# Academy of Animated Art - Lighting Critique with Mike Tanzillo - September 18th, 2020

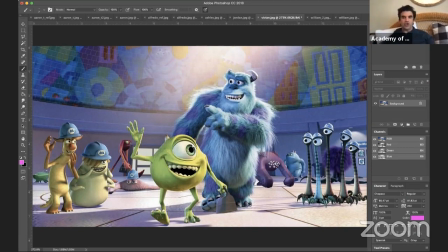24:57 Like, they're still getting richness and shaping in the fur that it's really, really inspirational.
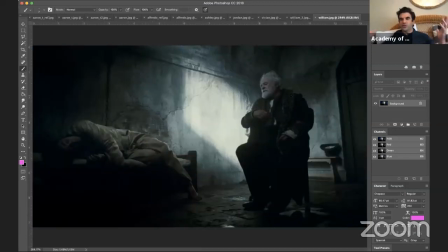25:03 William. So this is original. You said this was from the Wolfman movie. We got Anthony Hopkins. It's like a prison scene. You talked in your breakdown of how this light is directing the viewer's eye.
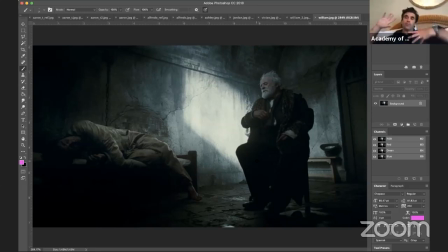25:17 Totally dead on. It's also interesting when you're doing like a prison lighting thing that you always want, unless you have a specific reason, you so often see the light missing the character, right? Like because they don't have a connection to the outside world because they're incarcerated, they're inside.
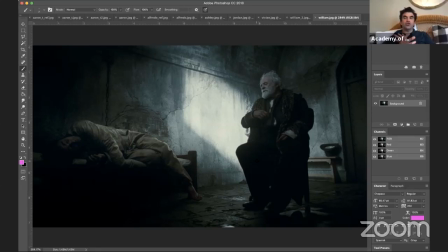25:35 Um, and so like you unless you want to show them having hope for the release, generally you'll have the light missing them. It's kind of like the light of the world is missing them, things are passing them by kind of a thing.
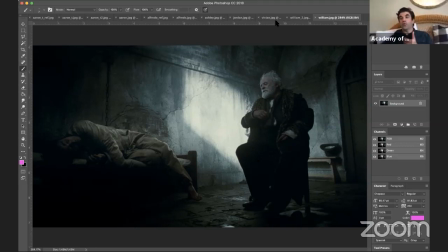25:49 But yeah, visually directly in the viewer's eye. You did a really cool thing, which I really appreciated, which was painting out uh,
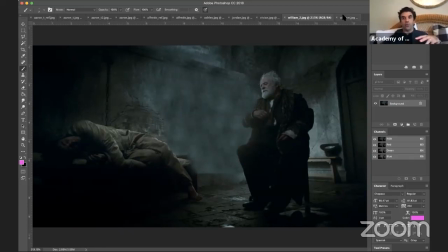25:56 that that light and how the read towards Anthony Hopkins' character differs.
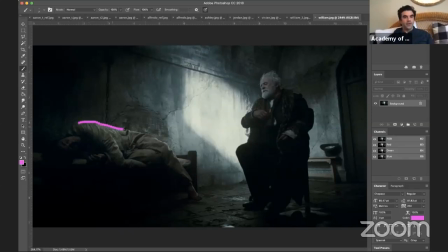26:02 I also think it's nice that this little bit, because this light there creates an opportunity for some more like bounce light, which actually creates a very very subtle rim around this character to get the silhouette to read off in the background.
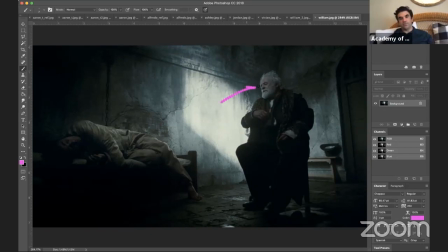26:15 But you're totally right. This light shining here, which creates bounce light back on him, which creates some shaping, um, and it kind of like creates brightness all around him, which again allows his darker form to pop off.
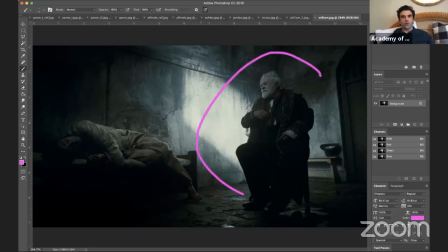26:30 So this is a good example of dark over light on this side and then light over dark on this side. Um, but because there's more contrast on the screen right side, your eye is definitely drawn there. The other thing I would point out about this is the color palette of a shot like this.
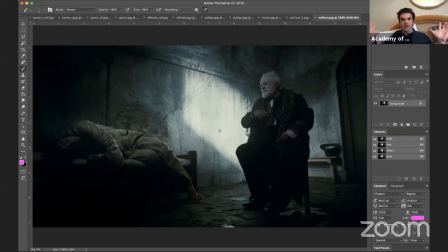26:48 Super cools, right? Just coolness all over the shot. These are warm flesh tone characters with but their flesh has been completely drained of any warmth, and now it's all just like kind of a steely blue color.
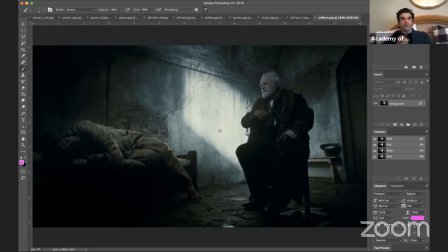27:04 So something to think about when you're lighting your own characters too. So let's hop over. Actually, let me actually share my screen differently here for a second, so you can see what I'm about to hop over here and see. And again, I'm checking the YouTube live. If you have any questions at all, make sure you throw them in the comment section down below. But I do want to take a look at Holly's submission here. So let's share that.
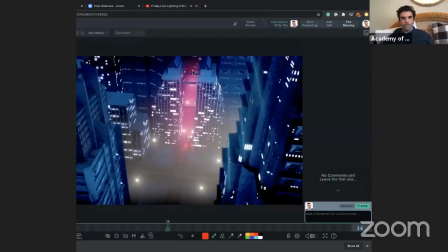27:34 Okay. All right, so we have Holly's submission here.
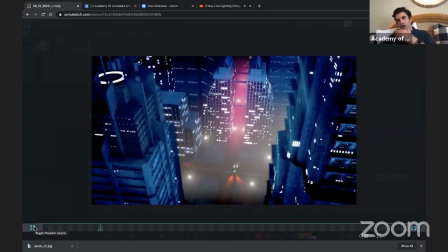27:42 This is from another one of the assets from our asset library. This is our sci-fi city.
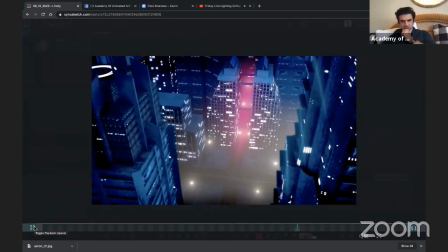27:49 So again,
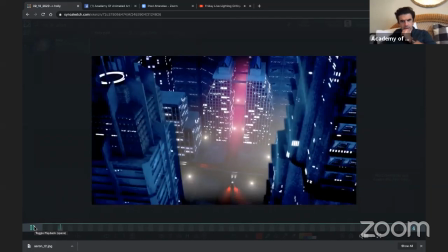see the car, I would still remove this like barrier here, because it does look like the car drives through the median on the road.
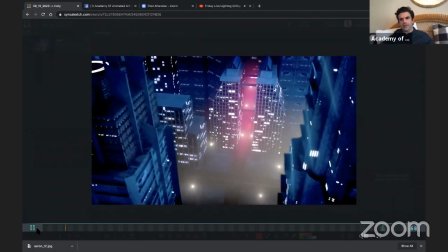28:11 I think the headlights and taillights make sense.
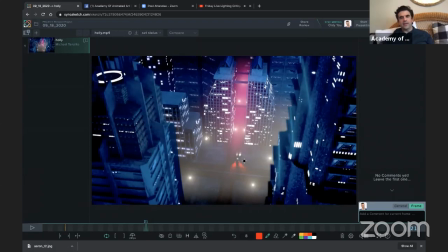28:14 The one problem is the headlights generally are substantially brighter than the taillights. So I think the headlights might go up in value a little bit, but the taillights could go way down. So it's just like a red halo around the back.
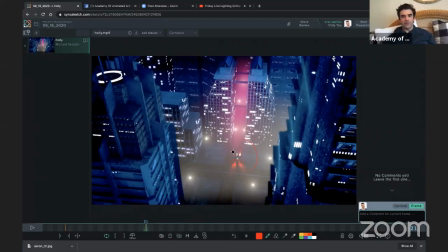28:30 I would still like to see a little bit of that light hit the buildings if you can, or more importantly, the street
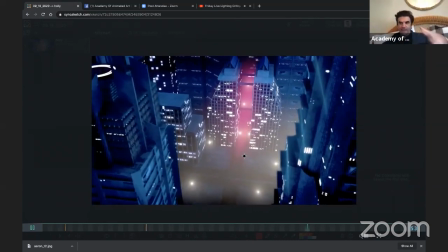28:38 surrounding, because think about it, like the headlights shine down and they'll create more bounce light around. Um,
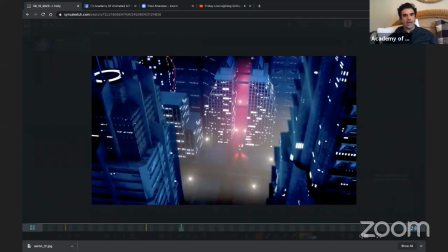28:47 in terms of the rest of the set, it's looking pretty good. I would add a little bit, if you can add a little bit more aerial perspective, a little atmospheric fog into that corner. That'll help set that back into space a little bit, and allow the dark tones of this building to pop forward.
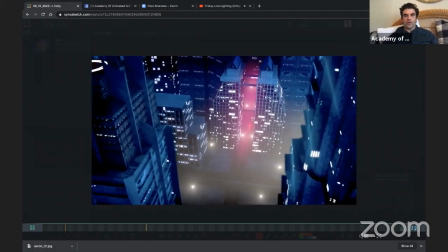29:01 So just one thing to be aware of there.